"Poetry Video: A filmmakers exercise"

first thing you need to remember is that filmmaking is composed of more than one idea.
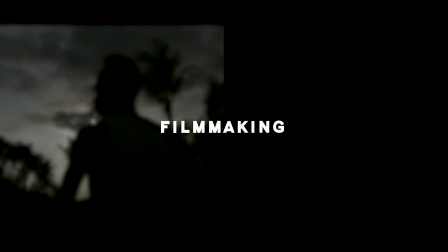The first one being the actual editing, the color grading, the shot selection, and all the other technicals.
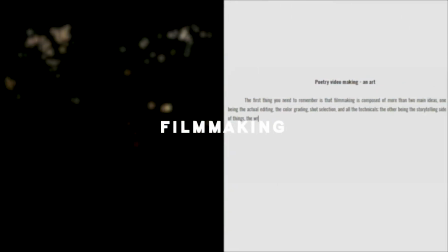The other side being the storytelling one, the writing behind the film and the set, and the making of the script,
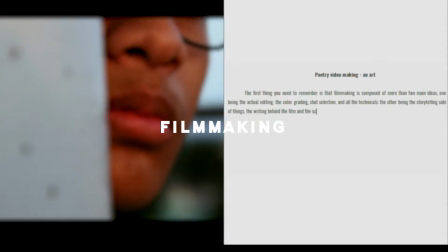and just the flow of everything. In the end, you combine these two together and you end up with something much more special,
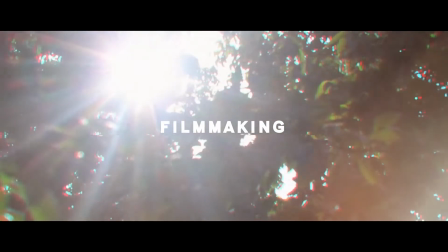like choosing your shot and coloring it in a way that portrays the feelings you thought of when you're writing the film.
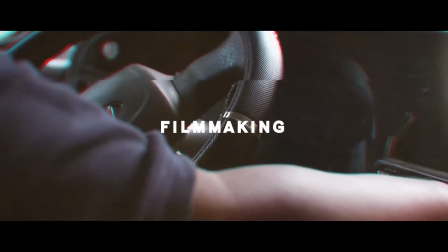When writing a film, which in this case is your poetry video, start out by thinking of a theme you'd like your story to revolve around.
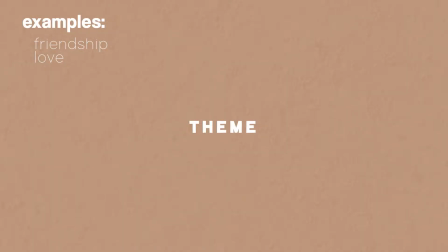Examples being friendship, love, adventures, or maybe just an advocacy you believe in a lot.
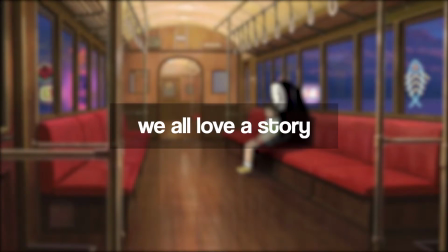We all love a story, and we all have our favorites.
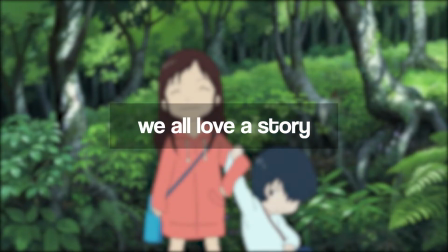But no matter how many times we reread our stories, the only story we can tell the best will always be our own.
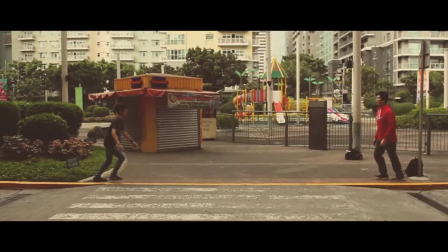Choose a story that lives deep within your heart,
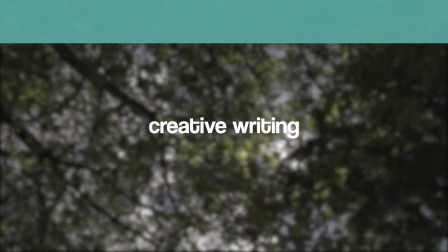and tell it with your own creative writing, because a good film always has a great story. When shooting and editing for your film,
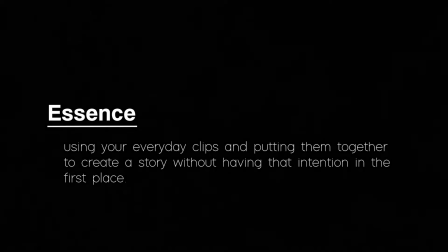the essence of a poetry video is in using your everyday clips and putting them together to create a story without having that intention in the first place.
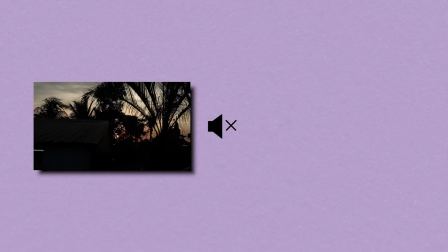The truth is that video clips ripped off their audio and joined with other clips immediately changes the meaning of the clip and its use.
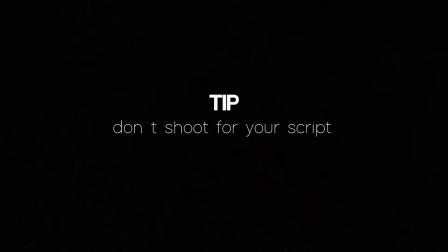A good tip is to not shoot for your script. Shoot everyday things in your life. Don't try to shoot whatever the script says.
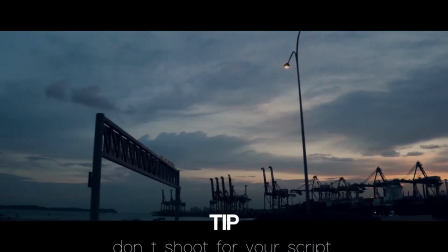The reason a good poetry video captures emotion is because it gives the viewer the feeling of what they go through in their lives.
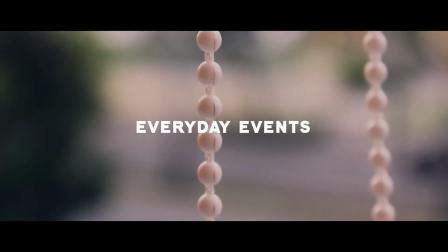So combining whatever shots you have from the past and stripping its audio,
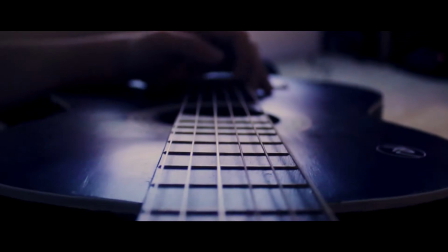then compiling it into one video creates an illusion that everything is just happening as everything does.
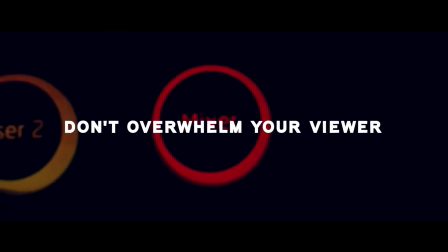This is important because it doesn't overwhelm the viewer. The editing is simple.
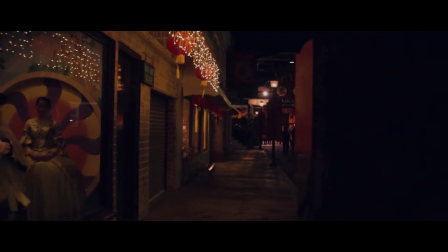There's no need for fancy transitions. All you need is a normal, quick cut.
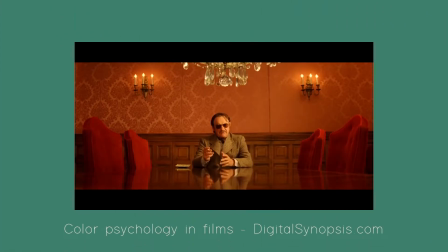Don't stress yourself with the editing, but try to choose a main color palette that could give off that certain vibe you want to emit.
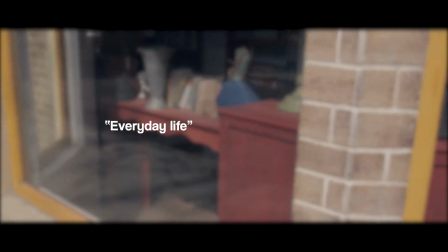In the end, you have a quote-unquote everyday life sort of video and a good script about the theme you wrote yourself. And now all you have to do is to put them together.
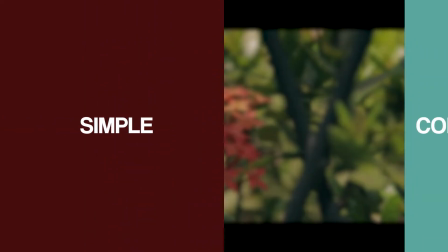It may seem either super simple or super complicated, but just try and do it.
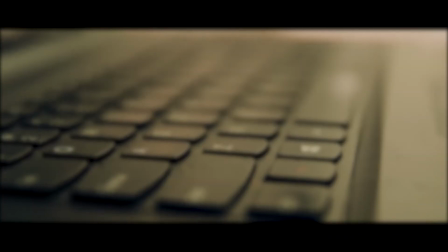And there's so much more you realize you can do with shots taken out of a cell phone, for example, or a not so good camera.
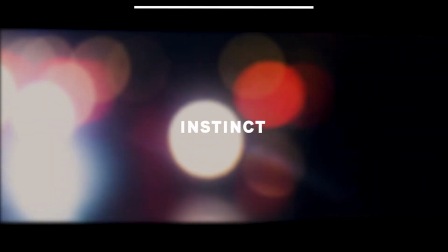Honestly, all you need now is some instinct to choose what needs changing. And in the end, you'll see that you've created something really, really special.
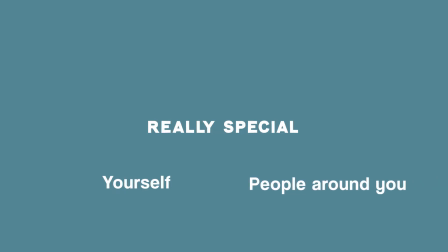Not only for yourself, but for the people around you. After this, you'll realize the truth about filmmaking.
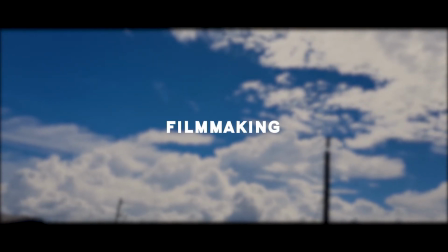Filmmaking isn't about having the best gear or having all the skills.
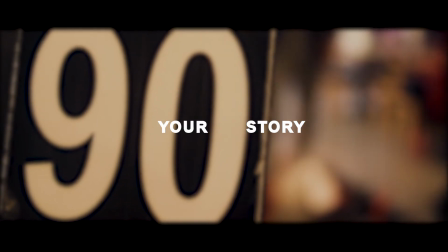Filmmaking is about telling a story, your story. And what's important is how you tell it.
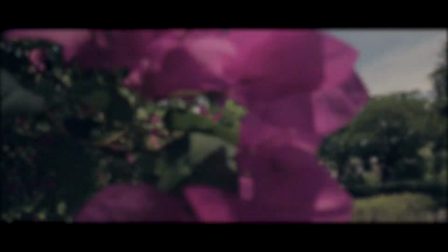And nobody can tell your own story better than yourself.
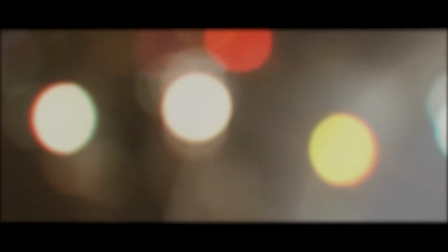So pick up your camera, be it a phone or a DSLR, because your story needs telling.
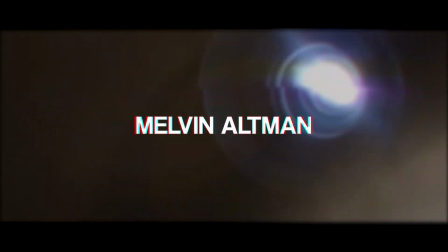It's been Melvin Altman, and this has been my story.